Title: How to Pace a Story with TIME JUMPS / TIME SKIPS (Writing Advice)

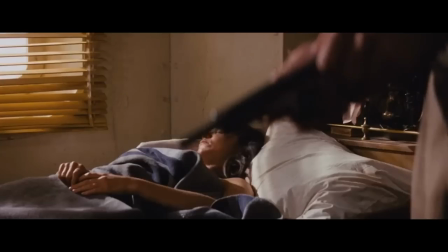Get ready to jump. Today we're going to talk about time jumps and how to use them to manage your story's pacing.
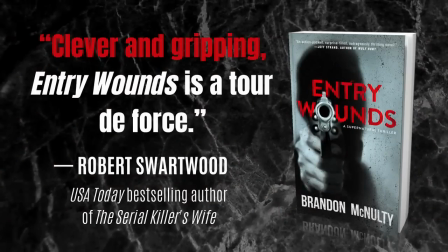By the way, my name is McNulty. I'm the author of Bad Parts, also the author of Entry Wounds, and welcome to my writing channel.
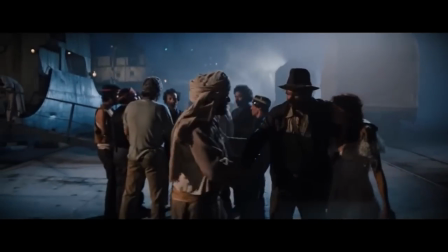My subscribers have been asking me to do a video on time jumps, so I thought we'd talk about that today.
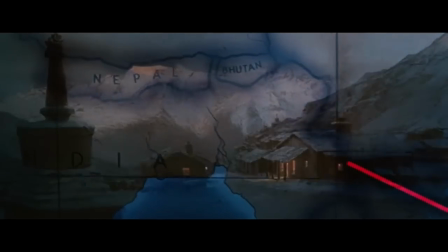We'll define what they are, we'll discuss how they work, and finally I'll give you some advanced tips for using them.
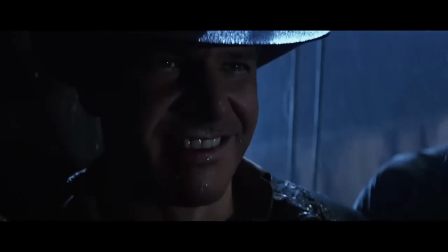I'll also be talking about Indiana Jones today, so if you're not familiar with those movies, consider this your spoiler warning.
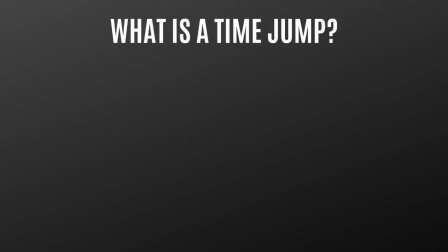But let's start off by answering the question, what is a time jump?
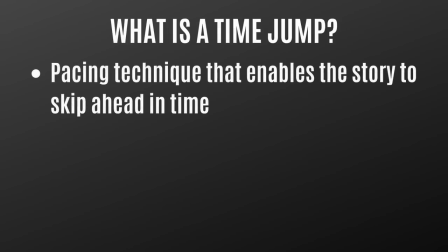And very simply, it's a pacing technique that enables the story to skip ahead in time.
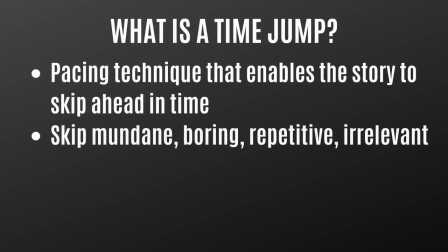You skip the mundane, boring, repetitive, or irrelevant parts of a story.
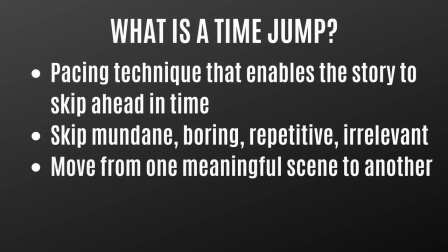You skip the filler. And what you're doing, you're carrying the audience from one meaningful scene to another by using these time jumps. And just to be clear, time jumps have nothing to do with time travel.
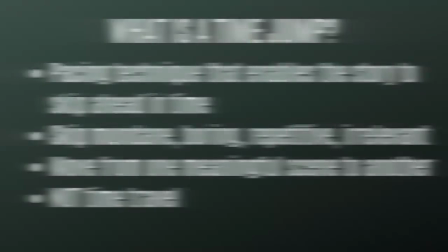They're simply a technique that can be used in any type of story. Now, time jumps come in small and large sizes.
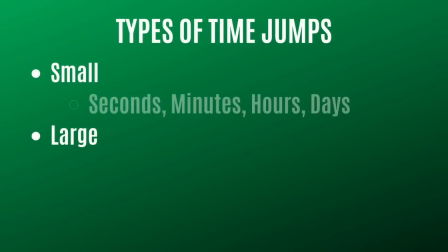When we're talking about a small time jump, this is when you jump seconds, minutes, hours, or days ahead. And typically these types of jumps aren't noticeable. Audiences just take them in stride, the story moves along.
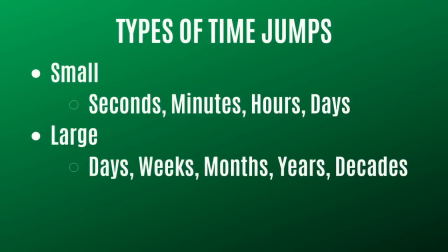Now with larger time jumps, you might jump days, weeks, months, years, decades ahead, and typically these are going to be more noticeable. And when you pull them off, you need to get your audience back on board. You need to show how the characters and the world have changed over these larger spans of time.
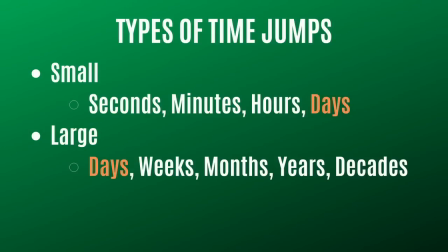And you probably noticed that I use days as an example of both a small and a large time jump, and that's because depending on the scope of your story, a day may be a significant chunk of time,
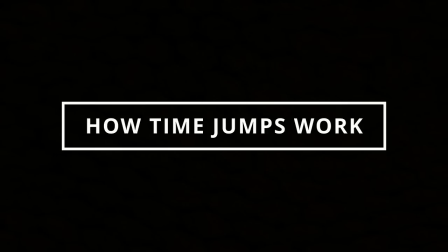or it may be something more minor. Alright, now let's talk about how time jumps work. And the thing is, stories don't have to occur in real time.
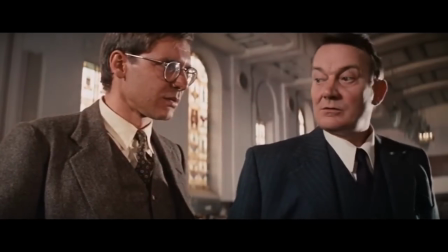So when an important moment or scene concludes, you can jump ahead to the next important moment or scene.
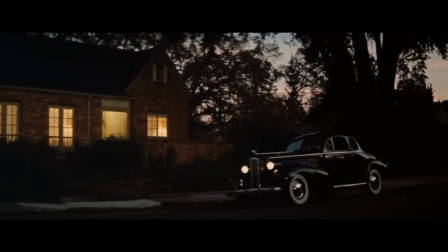And this can eliminate filler and it could boost your story's pacing. Here's a small example from Raiders of the Lost Ark.
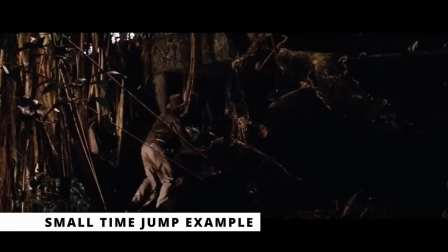During the opening sequence, Indy finds the entrance to the temple that he's been looking for.
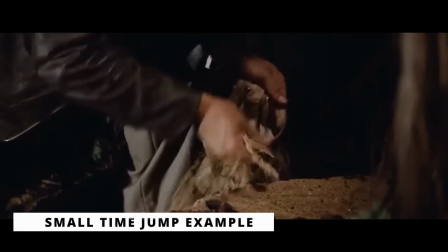And before he enters, he fills a bag with sand and then he grabs a torch from his companion's backpack.
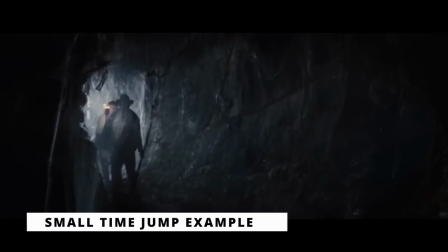Then we jump ahead in time a minute and we see Indy inside the temple with a lit torch.
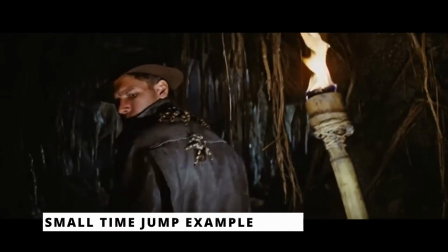This is a small, subtle time jump, but it saves us from having to watch him light the torch, which really wouldn't have any impact on the characters or the plot.
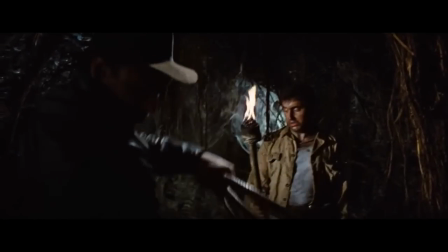It's not something we need, so we just jump ahead, we skip over it. Now here's an example of a larger time jump.
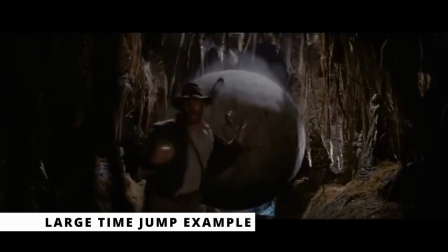After Indy grabs the golden idol and he escapes the temple, he gets the idol taken away from him and he has to run for his life.
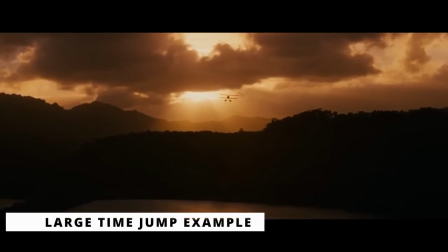He eventually boards a plane and he flies out of Peru and into the sunset. Then we time jump ahead several days.
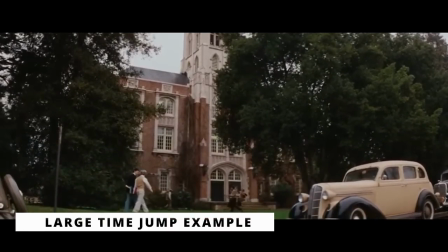And we know that several days have passed because we're in a new location, it's a sunny day, and Indy is dressed for his day job as a college professor.
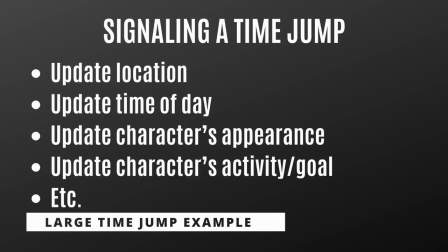And remember this, location, time of day, your character's appearance, and what they're doing, those are great ways to signal that time has passed.
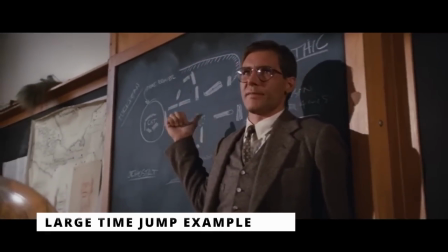The time jump here saves us from watching unnecessary events like Indy's flight home and how he returns to his daily life.
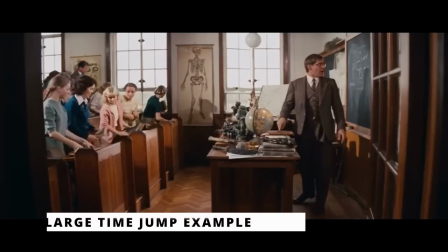And it's also worth noting that we pick things up at the end of his lecture, which is important because audiences aren't here to learn about the Neolithic age.
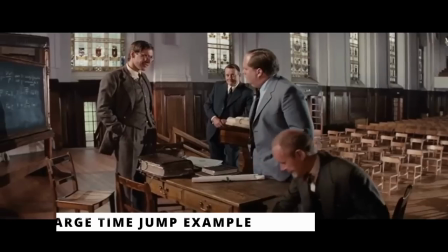They're here to watch an action movie. And once class ends, that's when the story starts rolling again.
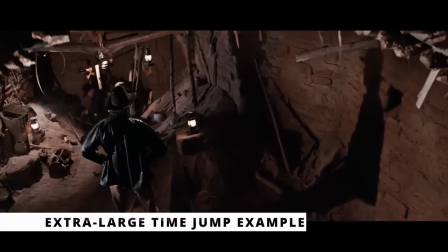Alright, I'll give you one more example. This is an extra large time jump that spans decades, and it comes near the beginning of the third Indiana Jones movie, The Last Crusade.
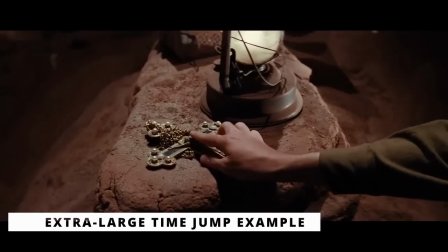If you remember, this movie opens up in 1912 with young Indy stealing a valuable artifact from some grave robbers who eventually steal it back from him.
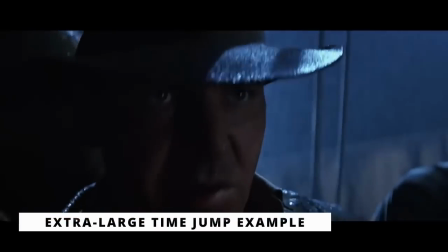Then we time jump ahead to 1938 and see Indy on a ship in the middle of a storm.
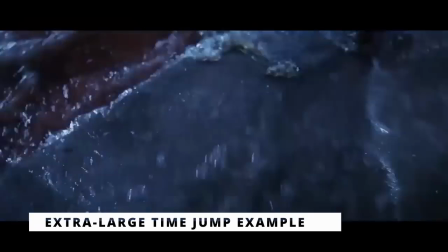He's trying to recover the artifact once again as an adult, and since this is such a significant time jump, we're shown the date on the screen.
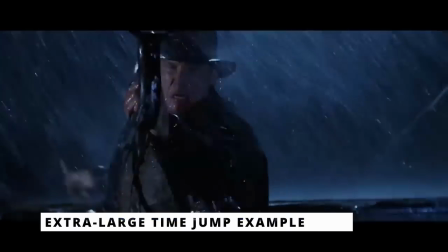And that's something to remember. When time jumps span years, decades, or centuries, you may want to clue in the audience.
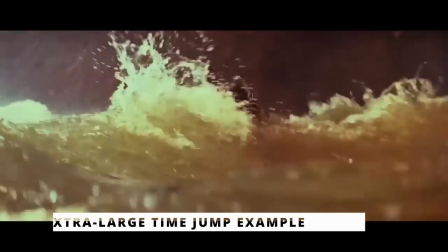You can show the date on the screen, or if you're writing a book, you can start your next chapter or section by saying 3 months later, or 20 years later, or whatever it is.
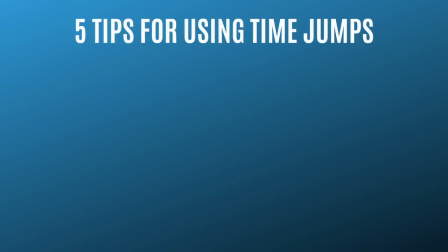Alright, now I want to give you 5 practical tips for using time jumps. 5 tips that'll help boost the pacing in your story.
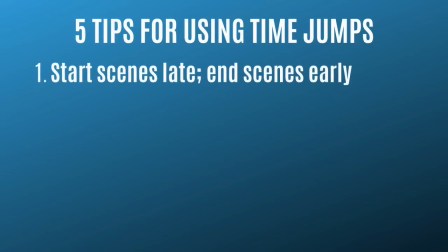First tip is to start your scenes as late as possible and end your scenes as early as possible.
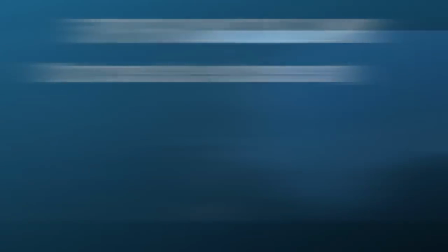In that example I gave you from The Last Crusade, we have a scene that opens up with adult Indy getting punched in the face while trying to obtain the artifact.
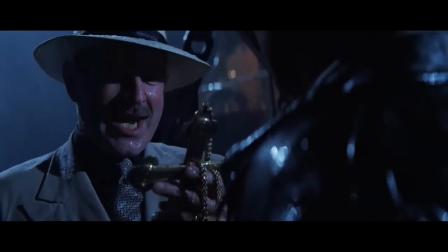This scene starts late. It starts right in the middle of the action. We don't see how he gets on the ship or anything like that because that stuff doesn't matter.
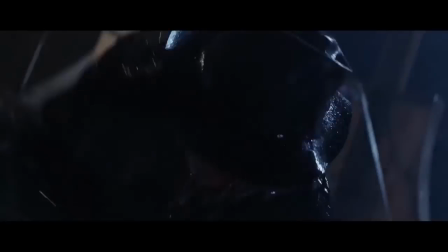What's important is him getting the artifact. That's the heart of the scene.
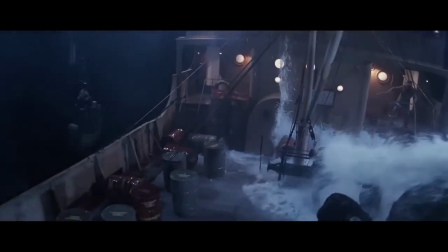And once he recovers it, the scene ends shortly afterwards with the ship exploding and Indy clinging to a life preserver.
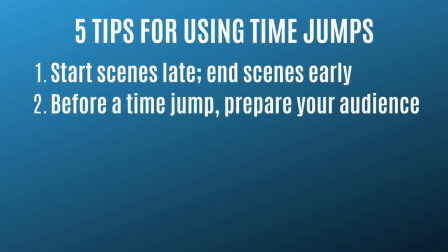Tip number 2, prepare your audience before a time jump. This means that you want to signal that time will pass. You want to hint that characters plan on doing something, or they plan on going somewhere in the future. In
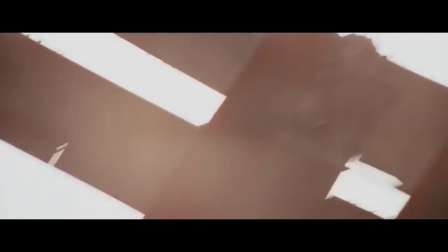Raiders, when Indy flies away from Peru, we know that he failed to secure the idol, but he managed to escape with his life.
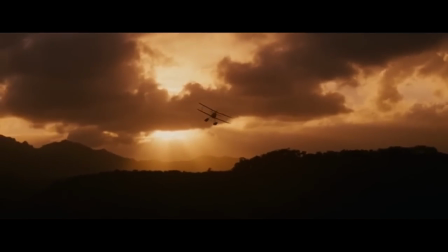And as his plane is getting smaller and smaller on the horizon, the scene's energy drains out,
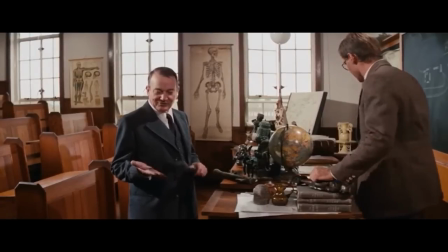and this whole scenario signals that he'll be heading to safety, that he'll be regrouping, and that's exactly what happens in the next scene when he talks to Marcus.
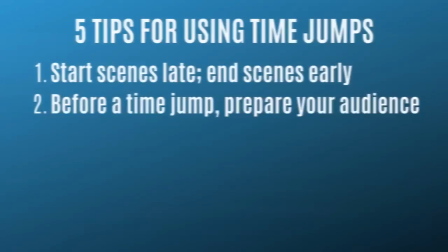He talks about how he could possibly get the idol back. Tip number 3, after a time jump, reorient your audience.
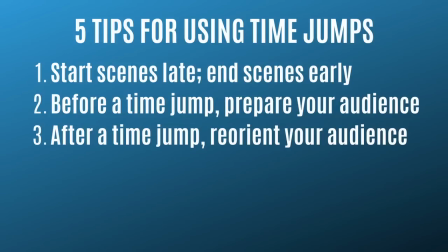And I already mentioned this with the classroom example. When you're reorienting, you want to establish a new location.
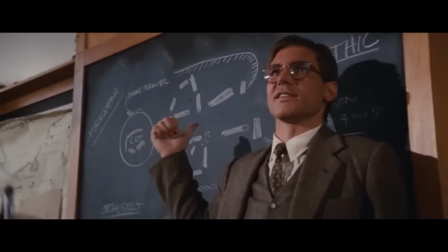You want to establish the time of day, what your character is doing, what they're wearing, and so on and so on.
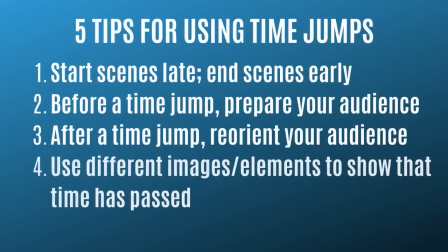Tip number 4, get creative with your time jumps. Use different images or story elements to show that time has passed.
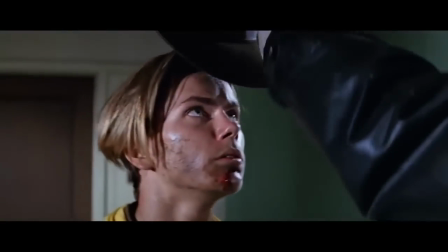In the Last Crusade example, the scene with young Indy ends with him receiving his iconic hat.
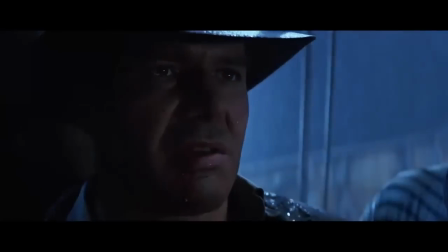Then we time jump and we see the hat on a much older Indy.
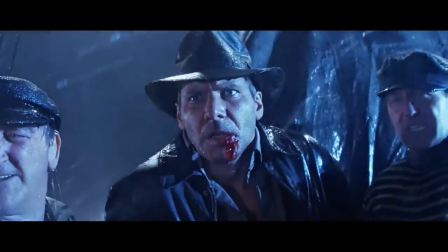Now the hat hasn't changed, but the guy underneath it has aged 2 decades, and that signals a time jump.
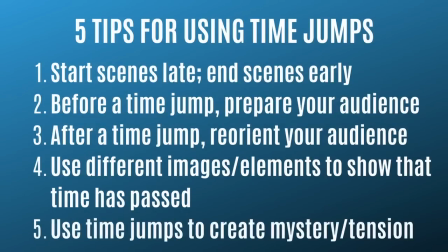And tip number 5, use time jumps to create a sense of mystery or tension. And sometimes after a jump, the audience is disoriented at first, and that can be a good thing. A skilled writer can use time jumps to manipulate the audience into becoming curious or fearful.
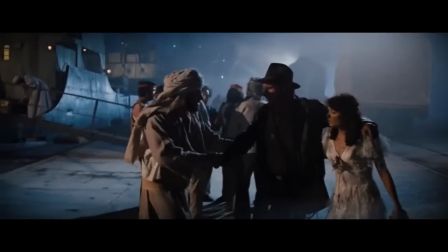For example, toward the end of Raiders, Indy and his sidekick Marion escape the Nazis and board a ship, hoping to take the Ark to safety.
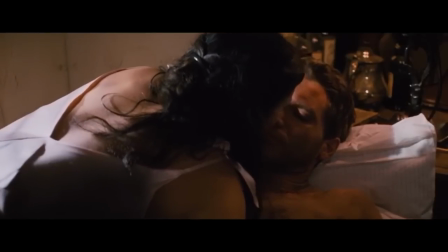Then there's a love scene between Indy and Marion that ends with him falling asleep from exhaustion.
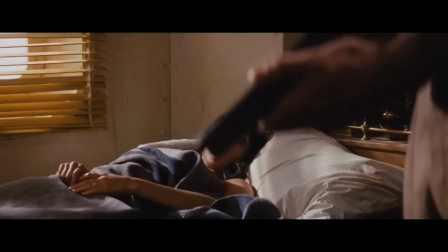The next time we see the characters, Marion wakes up to see Indy loading his gun. It's an abrupt moment, and the audience ends up feeling disoriented just like she does.
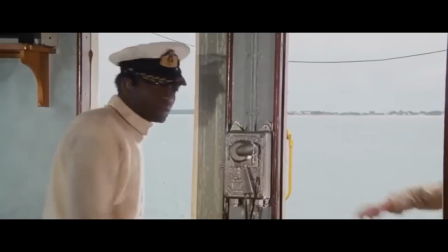Soon we learn that the ship's engines have stopped, and this raises some questions that get us worried for the characters.
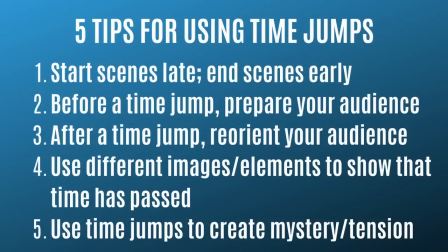And the time jump here does a great job of not just moving the story from nighttime to morning, but it also creates tension, it raises questions, and it gets us wondering about what will happen next.
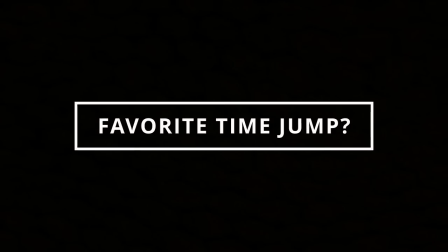So I hope this helps. Question of the day, what is the most memorable time jump you've come across in a story? Let us know in the comments section below. Thank you for watching. If you want to support the channel, please pick up a copy of either one of my books. Bad Parts is great if you like small town horror. It's about people trading away their sick and injured body parts in order to get healthy again. And then Entry Wounds is great if you like thrillers. It's about a guy who picks up a haunted gun and he cannot put it down until he kills 6 people with it. Also, be sure to check out my other videos, like, share, and subscribe. And as always, remember to keep on writing.